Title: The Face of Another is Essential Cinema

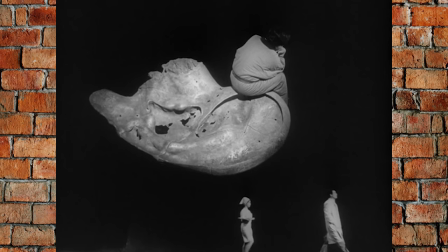Rather than being beholden to reality, the locations of the film are fluid, altering and distorting as they might in a dream.
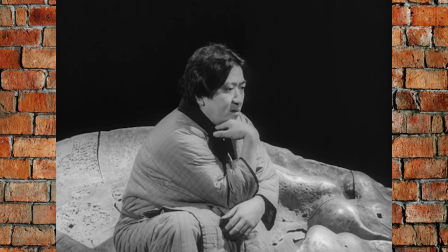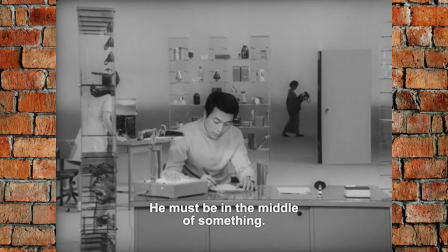Everyday locations become surrealist landscapes at whim.
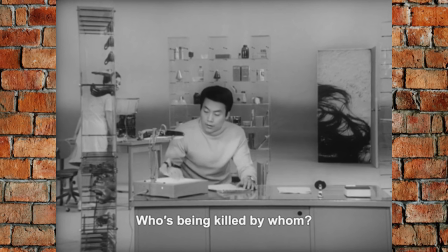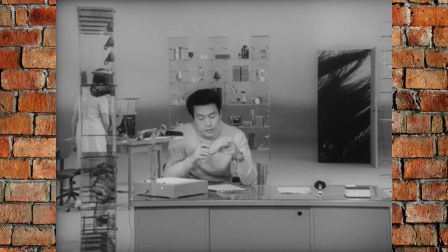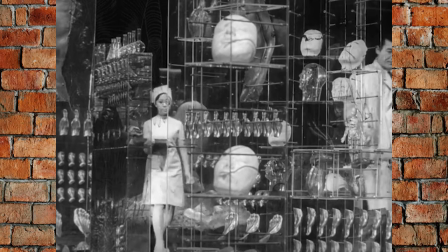The doctor's office especially changes in appearance practically every time we see it,
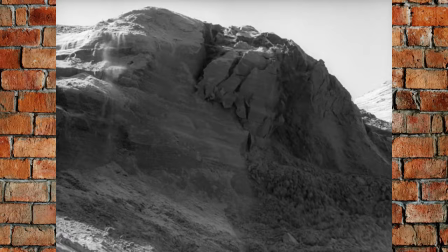distorting in lockstep with Okuyama's internal and external transformation.
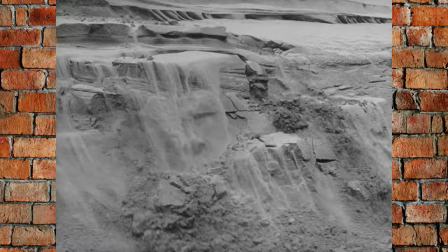Woman in the Dunes was a worldwide hit, with Teshigahara even becoming the first Japanese director nominated for the Best Director
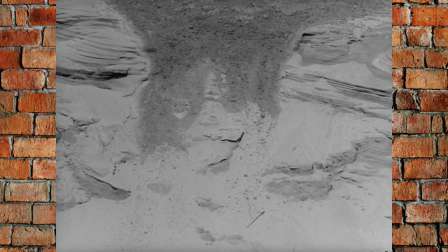Academy Award a full 20 years before Kurosawa received the same honor.
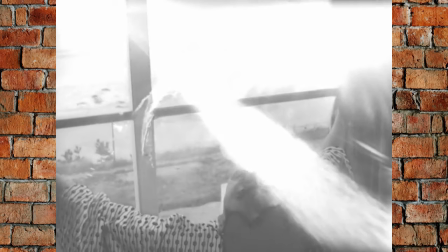The Face of Another, however, was not met with the same level of universal acclaim.
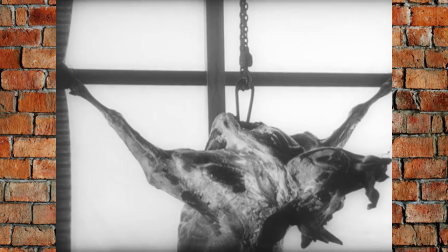Quite the contrary. It's easy to lose sight of it so many years later after it's been re-evaluated,
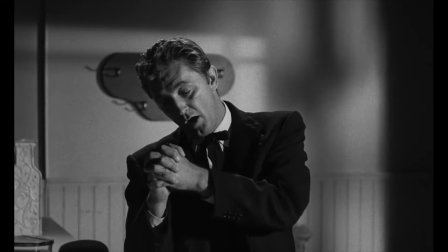but The Face of Another was widely considered to be a failure upon release, and it harmed the careers of all involved moving forward.
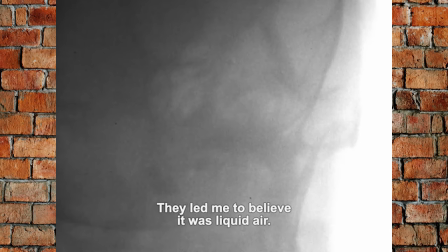Just like The Night of the Hunter, another film later re-judged as a masterpiece, some films are simply too far ahead of their times.
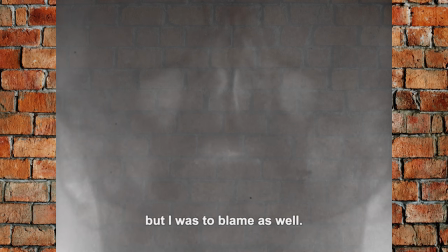Go watch The Face of Another, and watch Woman in the Dunes too if you've never seen it. If you enjoyed this video, go ahead and subscribe and check out more of my stuff.
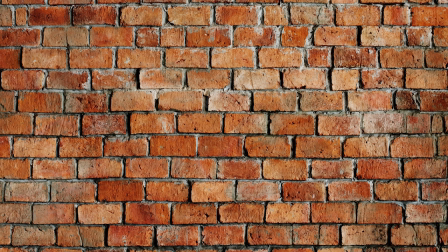Until next time.